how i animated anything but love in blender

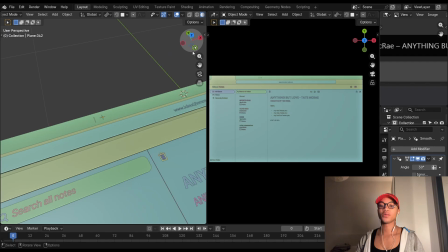[0:02]
Okay, anyway, I feel like this one's gonna be pretty short because the only thing I have to like do is show you like all of the websites that I made because I had to make all the websites,
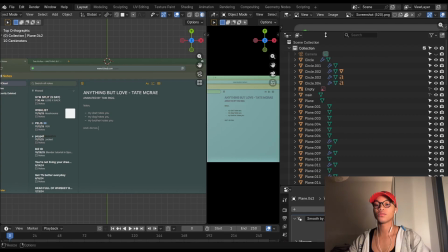[0:10]
well, obviously by myself in Blender. Basically, I just like took a bunch of like screenshots from each like website that I had to use. The Notes app, Billboard, Jimmy Choo, and Twitter. And I just put them here as like a bunch of reference images.
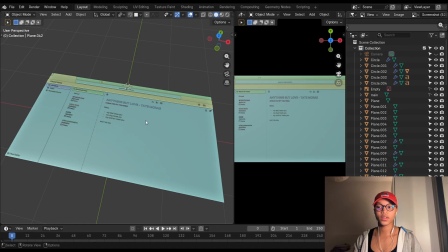[0:21]
And I just basically modeled everything exactly as it was on the screenshot. And that is how the websites came to life.
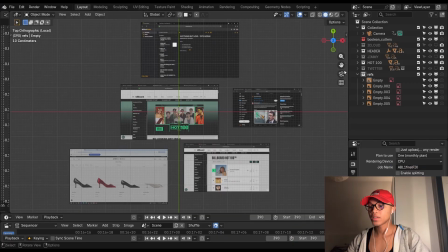[0:26]
Okay, I'd opened like the wrong file. But basically just like these 5 screenshots was what I used.
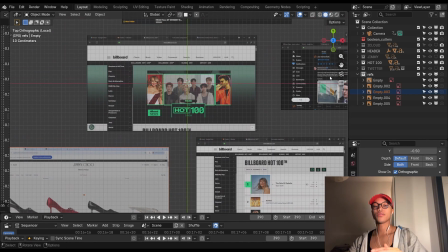[0:30]
So I just imported them as reference images and I modeled everything above the thing so that it would look identical. At least I think it looks identical, but it would look identical to the actual website. All of the websites are in the same file.
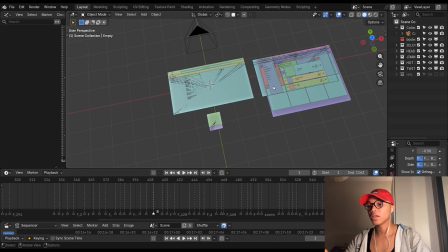[0:43]
They just like switch as they have to switch, but they're all like put to the side, and then when I need them, I just keyframe them in.
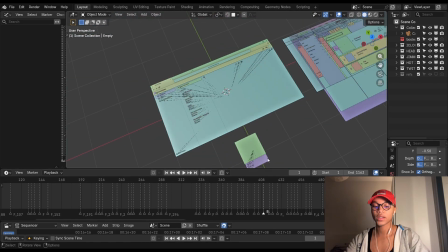[0:49]
Everything is like here on the same thing. This would be the notes one. For example, this also, the maps thing is below the camera, but then it like keyframes somewhere here on 72.
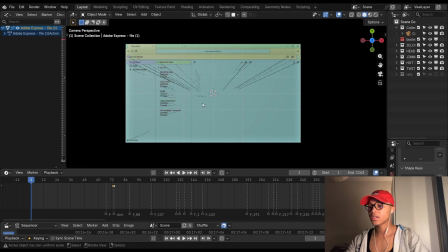[0:57]
It goes up because on the intro that can't be seen. This whole thing can't be seen. So it had to be below there, and then it goes like that, back up.
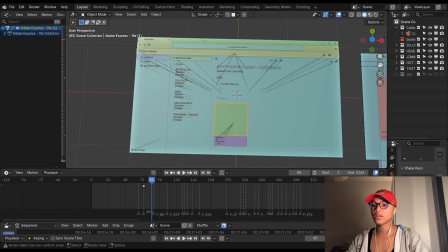[1:05]
So this Notes app thing stays here until when I needed to switch to the Jimmy Choo thing,
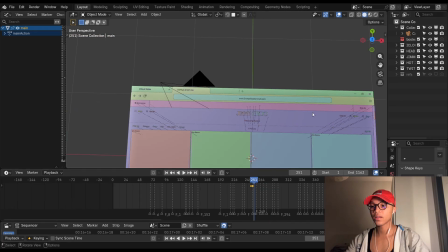[1:11]
it moves to the left and then this one comes back in. But since the camera is like up here, you don't really see it happen, I guess.
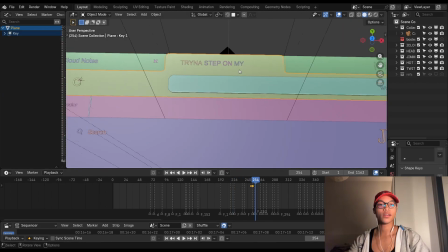[1:18]
And then this header thing, because as you slide headers on a website, the thing slides. This is a shape key.
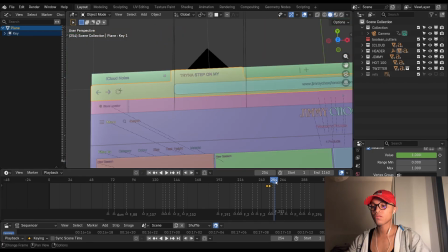[1:23]
A shape key that goes from left to right.
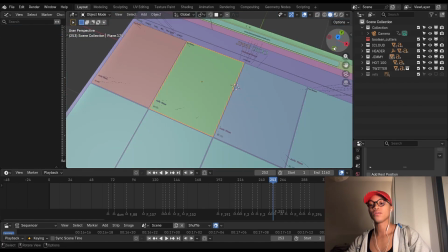[1:26]
And these 4 things, like the shoes, I rendered them as like a separate thing on like a separate file as PNGs.
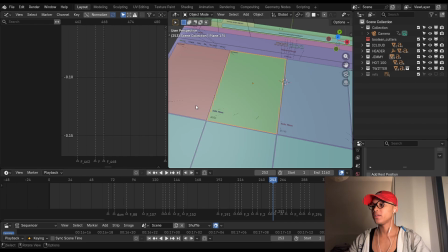[1:33]
Then I imported them here as an image sequence on the material like shader part so that it would move with the things.
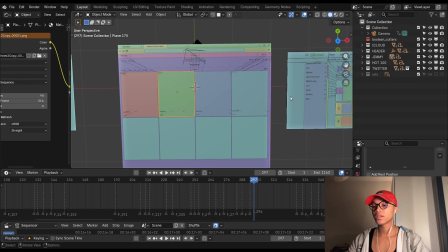[1:38]
And then this one is very much still on the camera. When it slides from the billboard thing to the from the Jimmy Choo thing to the billboard, you can see that on the camera.
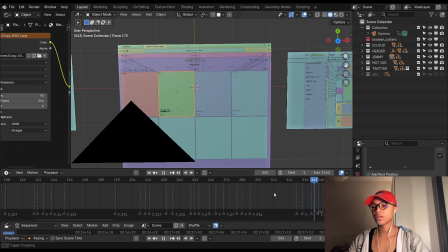[1:45]
They just slide, but like at the same time, that there's no like gap in between because this is just black.
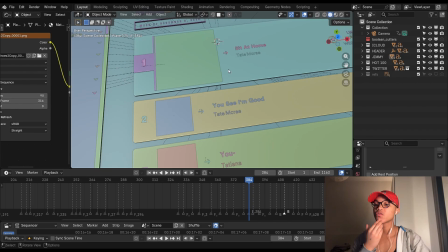[1:49]
I think that's common sense. But then comes a billboard thing, and I just replaced the songs with the lyrics, and all of this is just a bunch of text and etc. And then here it goes all the way down here. It zooms out. The whole zoom in, zoom out transition is like basically just zooming out in the same keyframe range. So this zooms out in like 4 frames, I think so. 1, 2, 3. Zooms out in 3 keyframes.
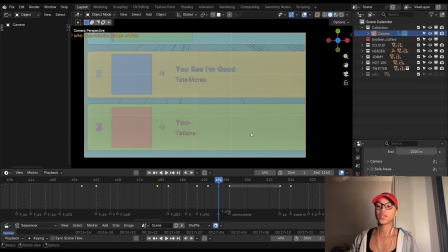[2:12]
So it like moves up, and then the other file, which is obviously not this one, the one in the bedroom also moves like backwards in 3 frames.
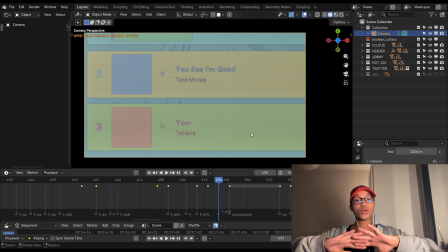[2:18]
Somewhere in the middle, I just cut them up and then I just put them together, and it looks merged, kind of, sort of, because it's like really fast and then with like a bunch of motion blur.
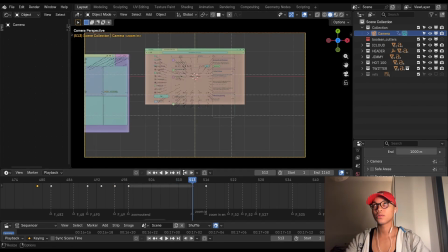[2:25]
So here the camera just stays there for like a while because this whole thing is that other file, so the camera here doesn't have to do anything, obviously.
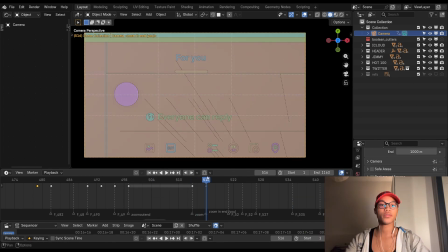[2:31]
Then it zooms back in and it's the same thing. Zooms back in 3 frames. On the other one, it also zooms in 3 keyframes. Then this is the whole Twitter thing. I feel like Twitter was the dumbest website because I did not even use like half of this.
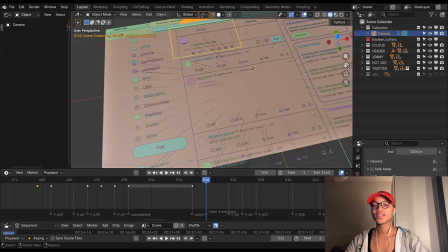[2:42]
Like none of this. It's actually starting to pain me a little bit because I feel like I could have used a little bit more, yet I did not.
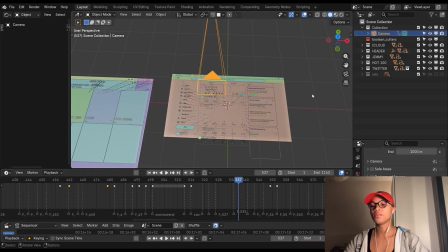[2:49]
It just really just stays in the middle the whole time. And then it swipes to the hair salon. But before the hair salon, we should go to the bedroom.
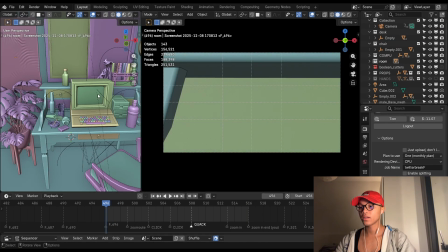[2:56]
So the camera was inside this thing before, inside the actual like computer. And it zooms out back somewhere here.
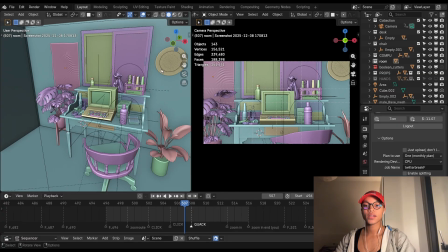[3:01]
Yeah, this is actually my favorite scene, even though it like lasts 20 frames. And then I had these hands, which fun fact are the same hands of my profile picture. And I downloaded them from CG Trader like 2 years ago or something like that. But they disappeared. So I can't even give credit to whoever made this rig because I really like it.
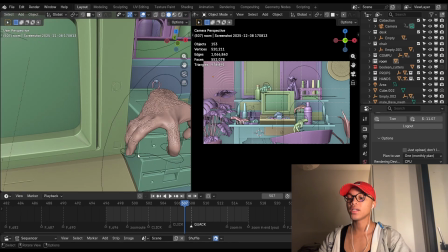[3:18]
It's like very like flexible, and it's like it makes animating the hands really fun. Like instead of being tedious, it's actually quite fun.
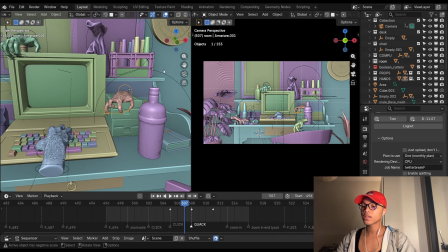[3:23]
You can just move them around and then like it bends so perfectly and etc. The hands all move in these 3 clicks, like click, click, quack.
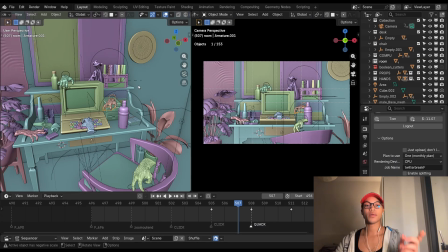[3:30]
In these 3 clicks, it's supposed to be like zoom out, type, zoom back in into Twitter. This one's just smoking because why not?
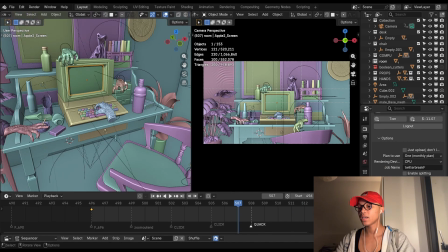[3:36]
This one's just like above the thing. This one's also above the thing. This is the one that's typing, and this one is the one that is doing this walking motion. I will not attempt to show you this because my laptop did crash last time I tried, and I started crying a little bit, but it's fine.
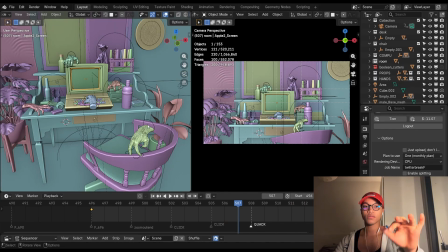[3:48]
It's okay. We can move on. So I'm gonna turn off the hands. Basically, they just do a little motion for 10 frames, then the camera zooms back in into Twitter.
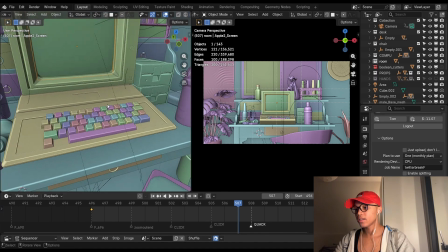[3:56]
And then although you can't really see this, I did animate these like keys.
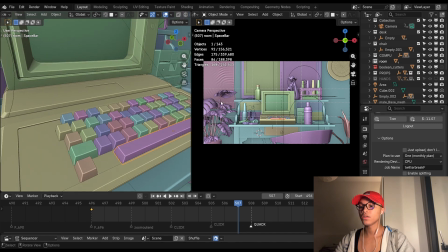[3:59]
I put a keyframe on like the Z location, and I just went to the graph editor and I added a modifier which was noise. I didn't have to actually like animate it frame by frame or whatever. It just kind of did it for me just like that, even though it's not really seen.